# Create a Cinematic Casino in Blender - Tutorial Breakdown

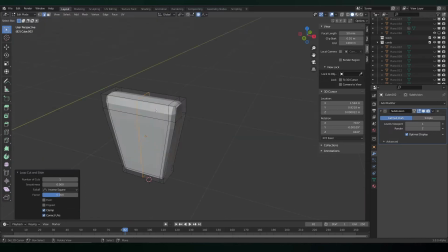765s
After using proportional editing to scale down different versions and pulling edges inward, bumping up the division surface,
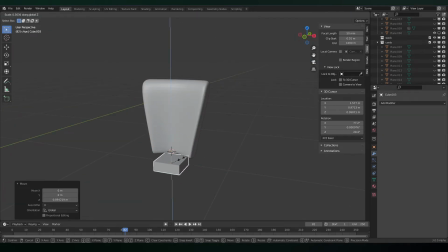772s
the chair was supposed to be a subtle element in the shot anyway, so I wasn't too worried about putting a lot of detail,
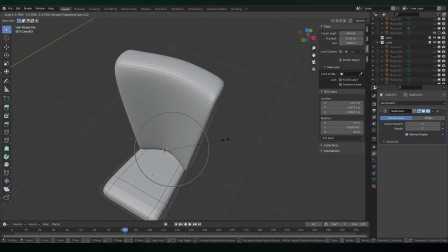778s
especially because it was going to be darkly lit.
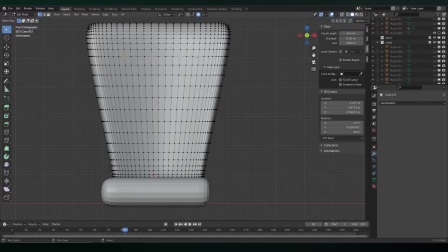781s
To make those indents, I applied the subdivision surface and then selected various points to indent slowly with proportional editing.
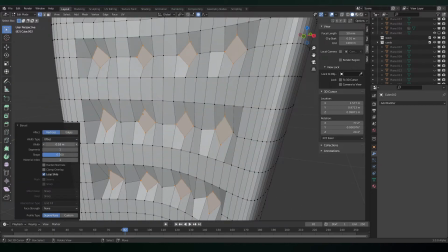791s
And then with those vertices selected, I beveled them to one segment and then extruded that part out.
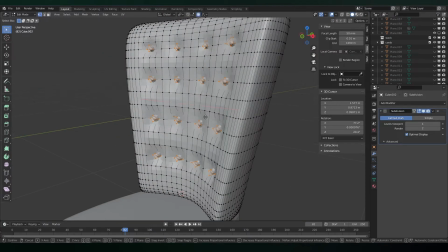796s
And then with another subdivision surface modifier and shade smooth, it looked pretty good.
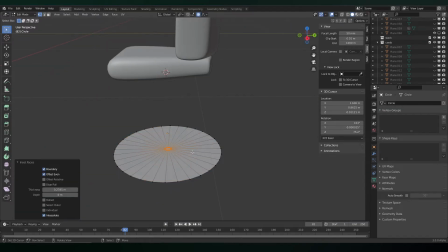801s
The standings was done by creating a circle that with a lot of edge loops scaled up.
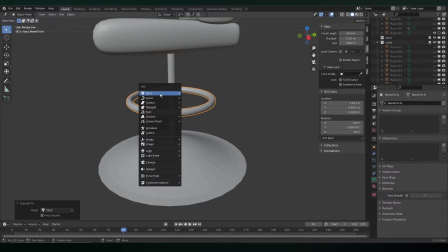808s
I added a circle curve with depth converted to mesh, and then added these two cylinders at the side.
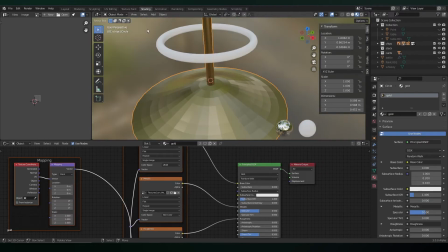814s
After that, I applied the same leather material, a gold texture applied to the stand with already its imperfections.
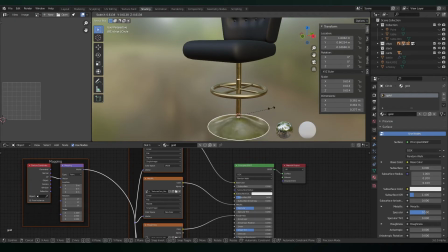822s
And I think that's a good looking chair as a secondary element to the scene.
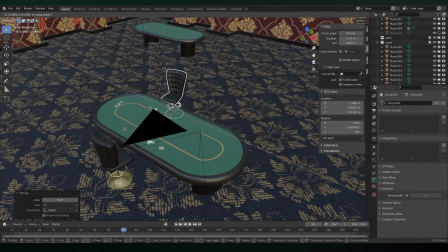826s
After that, I just instanced the chairs to different locations so that they had a nice composition.
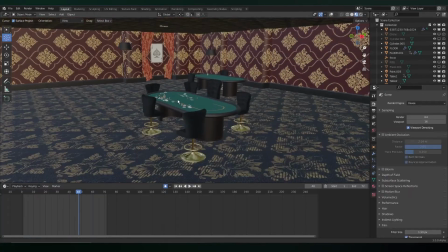832s
So that is the entire process of creating a casino.
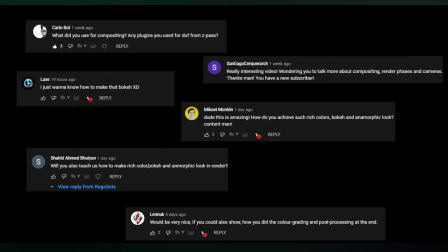836s
However, I've received a lot of questions asking me on how I achieved this cinematic quality you see.
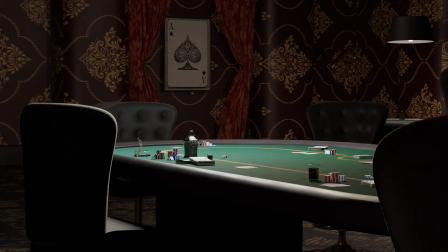843s
And yes, there is a huge difference between what comes out of my blender and what you see in the final image.
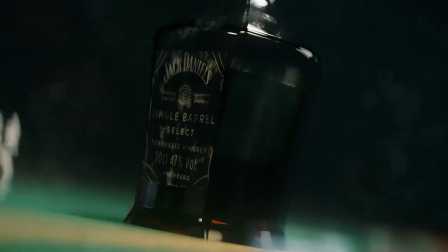849s
Here you can see how my post-processing bring these renders to life, and I will briefly explain my process in achieving these results.
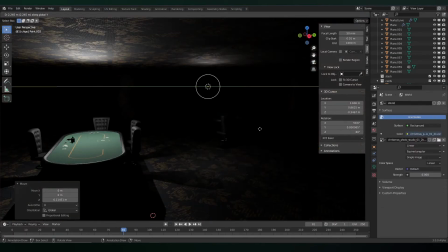857s
I always want to figure out good lighting. I found out that having contrast in shots are very appealing,
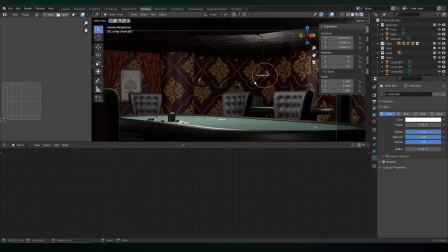863s
so in this case I wanted one side of the table to be really bright while the rest of the surroundings are really dark.
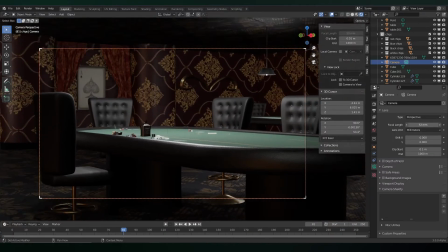871s
I also found out that the higher focal length of the camera ended up in a tighter and more cinematic feeling.
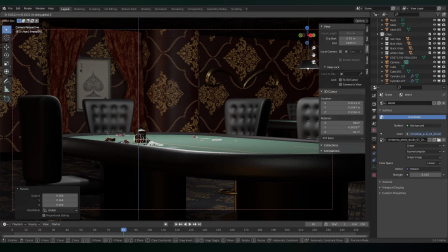877s
Then for the depth of field, I would create an empty, scale down to the object I wanted to focus. Then in the camera settings, I would turn on depth of field and then parent the focus object to that empty.
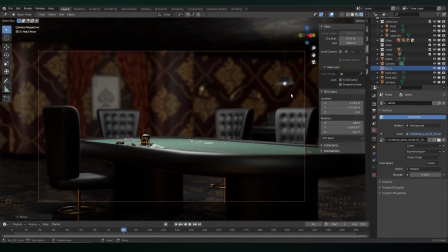889s
And that way I will have control over where the focus of the camera will be. And this can be useful for animation where you want the focus to change.
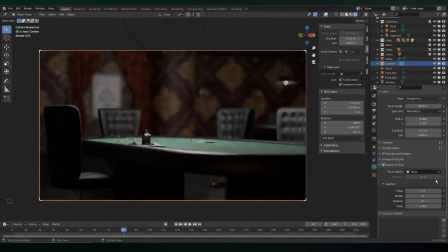897s
Anyways, you can exaggerate the depth of field by lowering the f-stop.
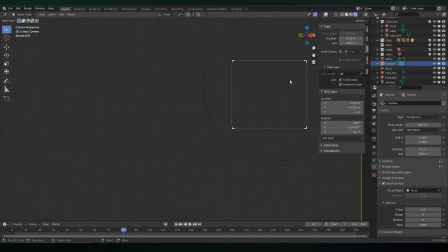902s
Now, Blender's natural bokeh is always a sphere, which is not really cinematic. So I like to make things more cinematic by making it anamorphic. And to do that, I just increase the ratio of the aperture in the camera settings.
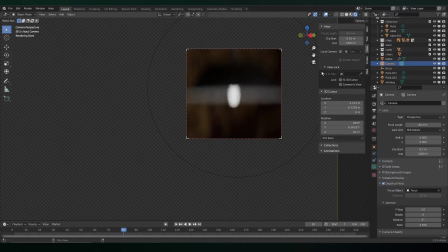915s
And the higher this number, the more exaggerated the effect. Just changing from standard to an anamorphic, you immediately get cinematic results.
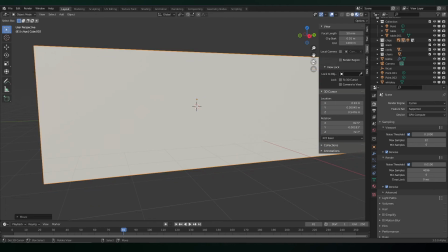924s
Adding a layer of fog is also cinematic. So to do that, I created a cube, and then in the shading tab, I would add a principled volume,
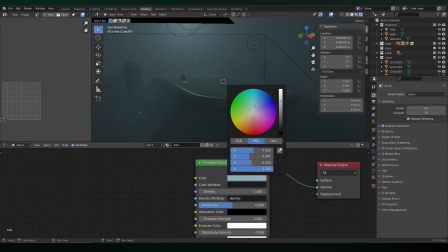933s
change the color to a coolish hue, and then decrease the density until it looked right.
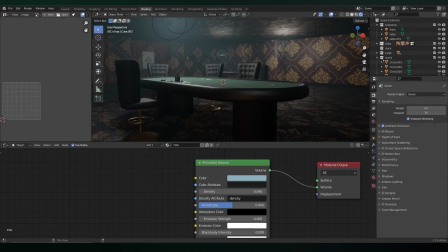938s
The fog also emphasizes any lightings in the scene, so this is perfect for cinematic purposes.
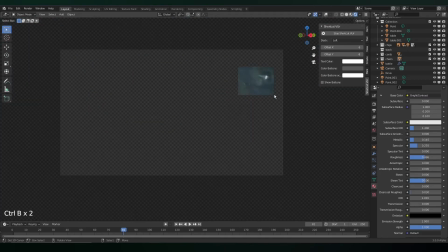943s
Quick tip is you can use Control B to immediately render any section of the image that you want, and this can be really good in speeding up creative decisions.
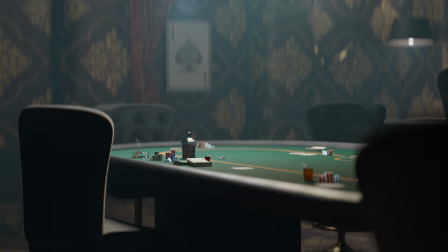952s
So after rendering out from Blender, I would move on to After Effects to apply my post-processing. And for the sake of the fact that a lot of people are probably using different applications, I'm just going to generalize the layers that I build up.
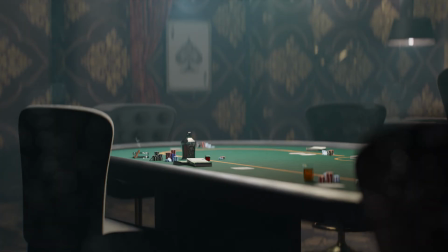966s
So firstly, I'd like to add a little bit of chromatic aberration, as well as some additional lens bokeh effects such as dirt or dust. Then I would add a subtle glow, emphasizing the highlights a little bit,
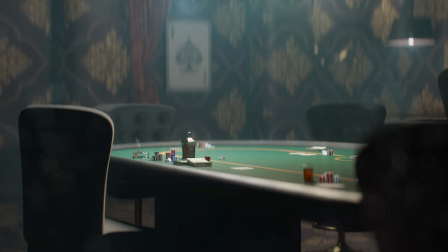978s
and then another layer emphasizing that glow and highlight, almost like stretching it to a stylized effect. I then will increase the contrast just to give a little bit more difference for cinematic purposes. After that, I will also add some intentional film grain in order to ground the shot in reality, more specifically for video.
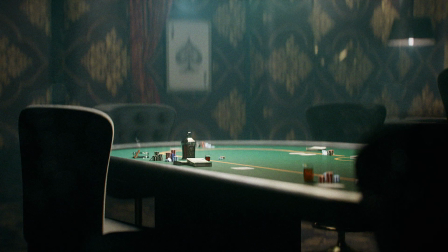998s
And finally, I will spend a lot of time in my color grading where I will darken the shadows to a bluish minty hue. And this is where I think the completed post-processing really pays off to a well-created final image.